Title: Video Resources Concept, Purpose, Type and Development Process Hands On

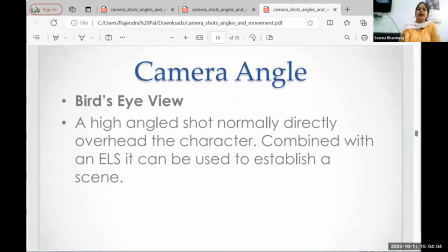45:11 बर्ड आई व्यू जो है जो भी चीजें हैं हाई एंगल से दिखाना, बर्ड आई मतलब वही पक्षी की आंखें, लेवल वाला। इसका ज्यादातर आजकल आप देखते होंगे ड्रोन ने इसकी स्पेस ले लिया है, ड्रोन से इसका शूट होता है। पहले कभी हेलीकॉप्टर
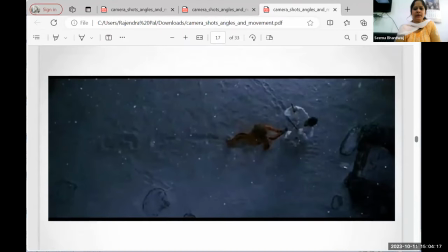45:24 से भी हुआ करते थे ये शूट, हेलीकॉप्टर वगैरह से शूट होते हैं, बट अब ड्रोन से होते हैं। इसमें मैंने एक रेफरेंस के लिए एक इमेज लगा रखी है जिसमें कभी कोई फाइट वाला सीन दिखा रहे हैं, या फिर हम वही जैसे वॉर दिखाते हैं, या फिर महाभारत युद्ध दिखा रहे हैं, तो वो सब शॉट कैसे ड्रोन से दिखाए जाते हैं ज्यादातर।
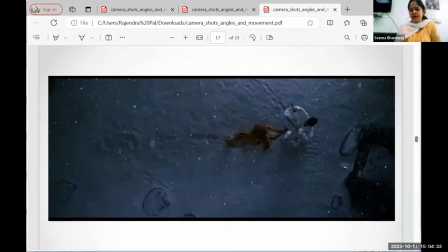45:40 और आप ड्रोन वाले शॉट्स तो आजकल सब एक्सट्रीम जो है ये वाइल्ड में ही जाते हैं, पर एंगल जो है इनका बर्ड आई व्यू हो जाता है इसके अंदर।
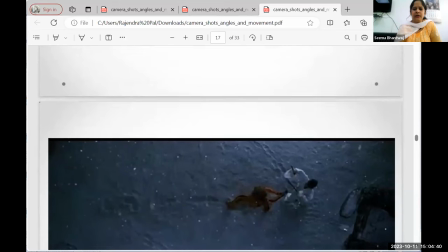45:48 तो एंगल इसके बारे में हम बात कर रहे हैं इसमें, तो एंगल जो है चेंज हो गया है,
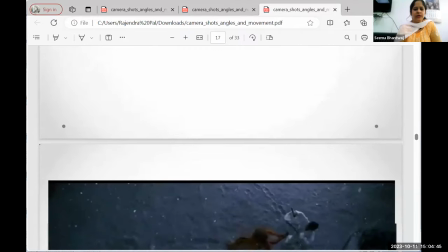45:53 बर्ड आई व्यू हो गया है ऊपर से जो हम पूरा सीक्वेंस को कैप्चर करते हैं।
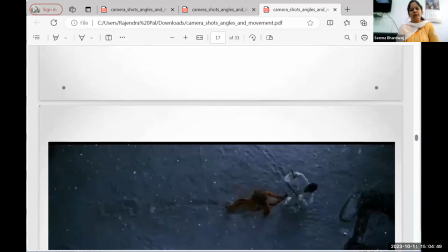45:58 बट आप कभी भी देखना अगर बर्ड आई व्यू, तो पूरा कैमरा सीक्वेंस बर्ड आई व्यू वाले कैमरे उसमें नहीं जाएगा। कुछ कुछ चीजों में उनके एक्सप्रेशन दिखाने के लिए शॉट की वेरिएशन होगी। जैसे कि आप आज कोई भी कुछ भी चीज अपने घर में जाकर देख जाके जरूर देखेगा, या अभी थोड़ी देर बाद आप सर जरूर देखेगा, तो आपको पता चलेगा कि सीक्वेंस जो है, शॉट जो वेरिएशन है,
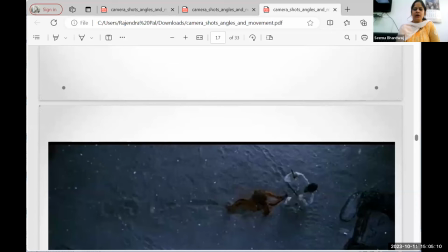46:16 बड़ी फ्रिक्वेंटली चेंज होता है स्क्रीन पे। अगर यही चीज एक्सट्रीम आपको ये बर्ड आई व्यू से दिख रहा है ऊपर से टॉप एंगल से कि किस तरीके से चीजें हो रही हैं, उसके बाद वो कैसे कैसे चीजें चेंज होती रहती है, थोड़ी थोड़ी देर बाद चीजें चेंज होती थी।
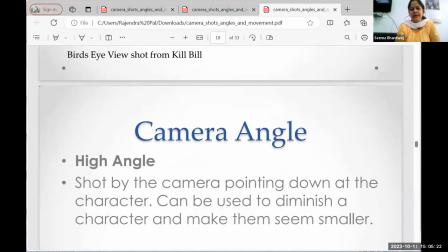46:31 ये हो गया आपका बर्ड आई व्यू एंगल। इसके बाद आपका था हाई एंगल।
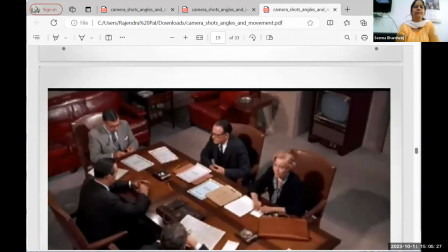46:34 हाई एंगल जो है ज्यादातर हम देख सकते हैं जैसे कि कोई कॉन्फ्रेंस चल रही है, या आप लोकसभा राज्यसभा की जो कॉन्फ्रेंस जो चल रही हो, जो भी चल रहा होता है जो लोकसभा एंड राज्यसभा में डिबेट वगैरह जो भी चल रही होती है, बजट वगैरह, तो आप देखते होंगे ये इसी तरीके की शॉट आता है टॉप एंगल वाले, जिसमें पता चलता है सब लोग बैठे हुए हैं।
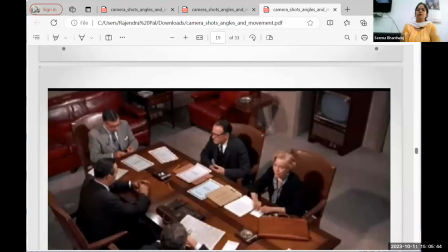46:52 ऐसा अमूमन सेमिनार के भी व्यूज होते हैं, सेमिनार हॉल में और जब हम बैठे थे, या डाइनिंग टेबल में हम खाना खा रहे हैं, ये वो टॉप एंगल है, इतना है जितना आपका फैन हो आपके घर में, फैन के हाइट जितना, जिससे हमें पता चले कि हाँ इतने लोग यहाँ पे बैठे हुए हैं।
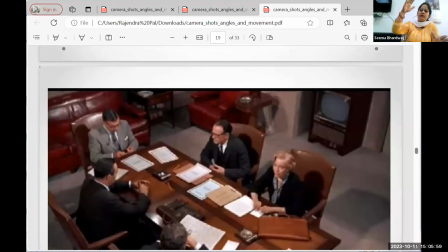47:06 इसमें जरूरी नहीं कि सारे लोग कैप्चर हो जाएं, बट हाँ एक एंगल टॉप एंगल से पता चल जाएगा कि हाँ ये प्रोसेस हो रहा है, यहाँ पे इतने लोग बैठे हैं और ये खाना खा रहे हैं, या तो ये लोग अपना किसी चीज के ऊपर डिस्कशन कर रहे हैं। तो ये शॉट लेने के तरीके हैं कि हमें कब टॉप, इसी चीज को हम हो सकता था कि हम इन लेडी के पीछे से कैप्चर कर लेते तो भी ये चार पांच लोग दिख जाते,
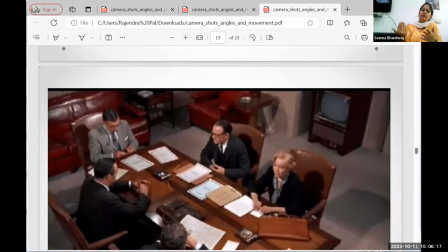47:25 और जो ये लेडी बैठी है इनकी बैक दिख जाती, तो हमें पता चल जाता ये लोग यहाँ टेबल में बैठ के डिस्कशन कर रहे हैं। बट वो इतना इम्पैक्टफुल नहीं होता जितना ये इम्पैक्टफुल है कि हम उसको टॉप एंगल से ले रहे हैं। तो जब भी हम कोई वीडियो बनाते हैं कुछ है, तो हम उसमें देखते हैं कि जो शॉट है वो किस तरीके से हमें लेना है,
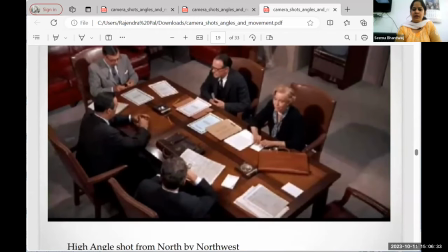47:42 किस तरीके से हम चीजों को कैप्चर करेंगे, तो वो क्या इम्पैक्ट डालेंगी। क्योंकि इसी चीज को मैं एक और रेफरेंस दे रही हूँ कि इस लेडी के पीछे से भी हम इस शॉट को ले सकते थे, सामने जो ब्लैंक चेयर है इधर से भी हम इसको कैप्चर कर सकते थे,
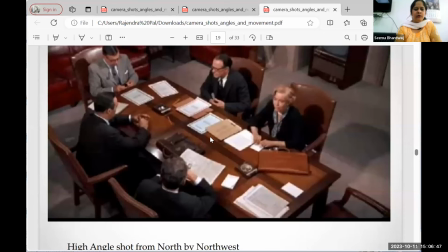47:54 इस विजुअल को। बट फिर वो चीज इतनी इम्पैक्टफुल नहीं होती, उसमें वो चीजें इतनी ज्यादा अच्छी नहीं लगती जितनी ये हाई एंगल से लग रही है।
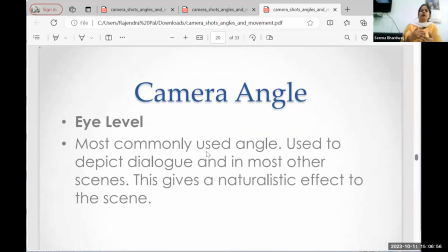48:03 इसके अलावा आपका आता है आई लेवल। आई लेवल क्या होता है, जो जिसमें हम लोग कई बार सेम चीजें अपने आमने सामने बैठ के बातें करते हैं, उसको आई लेवल शॉट, जो एकदम बहुत नेचुरली जो चीजें हम कैप्चर करते हैं। जैसे कि आई लेवल में हम ये कह सकते हैं, जब डिबेट होती है टीवी पे, सारे पैनलिस्ट एक साथ ही बैठे होते हैं,
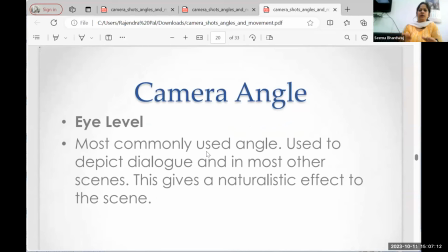48:21 एंकर और बाकी जो पैनल पे लोग होते हैं वो सब आई लेवल पे ही बातें कर रहे होते हैं, आई लेवल वाले शॉट्स उसमें बनते हैं और उसी में ही डिस्कशन होता है।
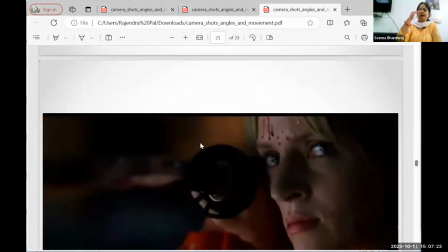48:30 तो ये हो गया आपका आई लेवल शॉट, एकदम समान दृष्टि से, समान मतलब जो आपकी आंखों के लेवल के बराबर। जैसे इसमें तो इन्होंने एक गन वाला एक वो ले रखा शॉट जिसमें इनकी आंखों को कैप्चर किया गया, बट हम अब इसमें एक अब नॉर्मल भी जो डिबेट करते हैं वो भी आई लेवल में ही आपकी आ जाती है।
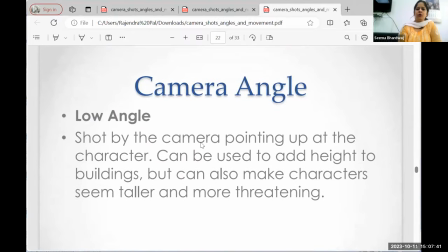48:48 इसके बाद जो है कैमरा एंगल के अंदर आता है लो एंगल। लो एंगल जो है कैमरा, जब हम कैमरा को नीचे रखकर मतलब काफी नीचे करके अपने जो कैरेक्टर है उसको हम जो है उसकी फोटो क्लिक करते हैं, या फिर उसका वीडियो रिकॉर्ड करते हैं, तो वो हम क्यों करते हैं, उसको बड़ा दिखाने के लिए,
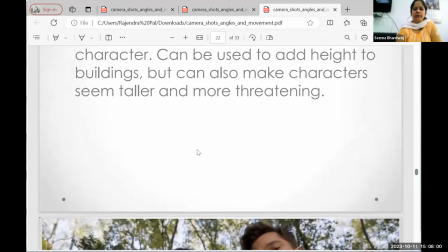49:08 उसको किसी तरीके से एक मतलब ताकतवर दिखाना, या बड़ा दिखाना, या उससे हम डर रहे हैं कई तरीके से, उसकी इमेज को दिखाना,
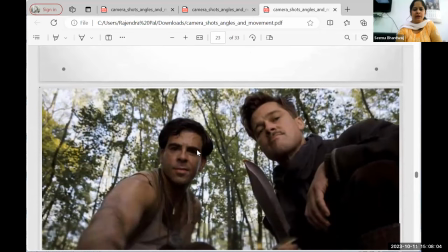49:15 उसके कैरेक्टर को दिखाना।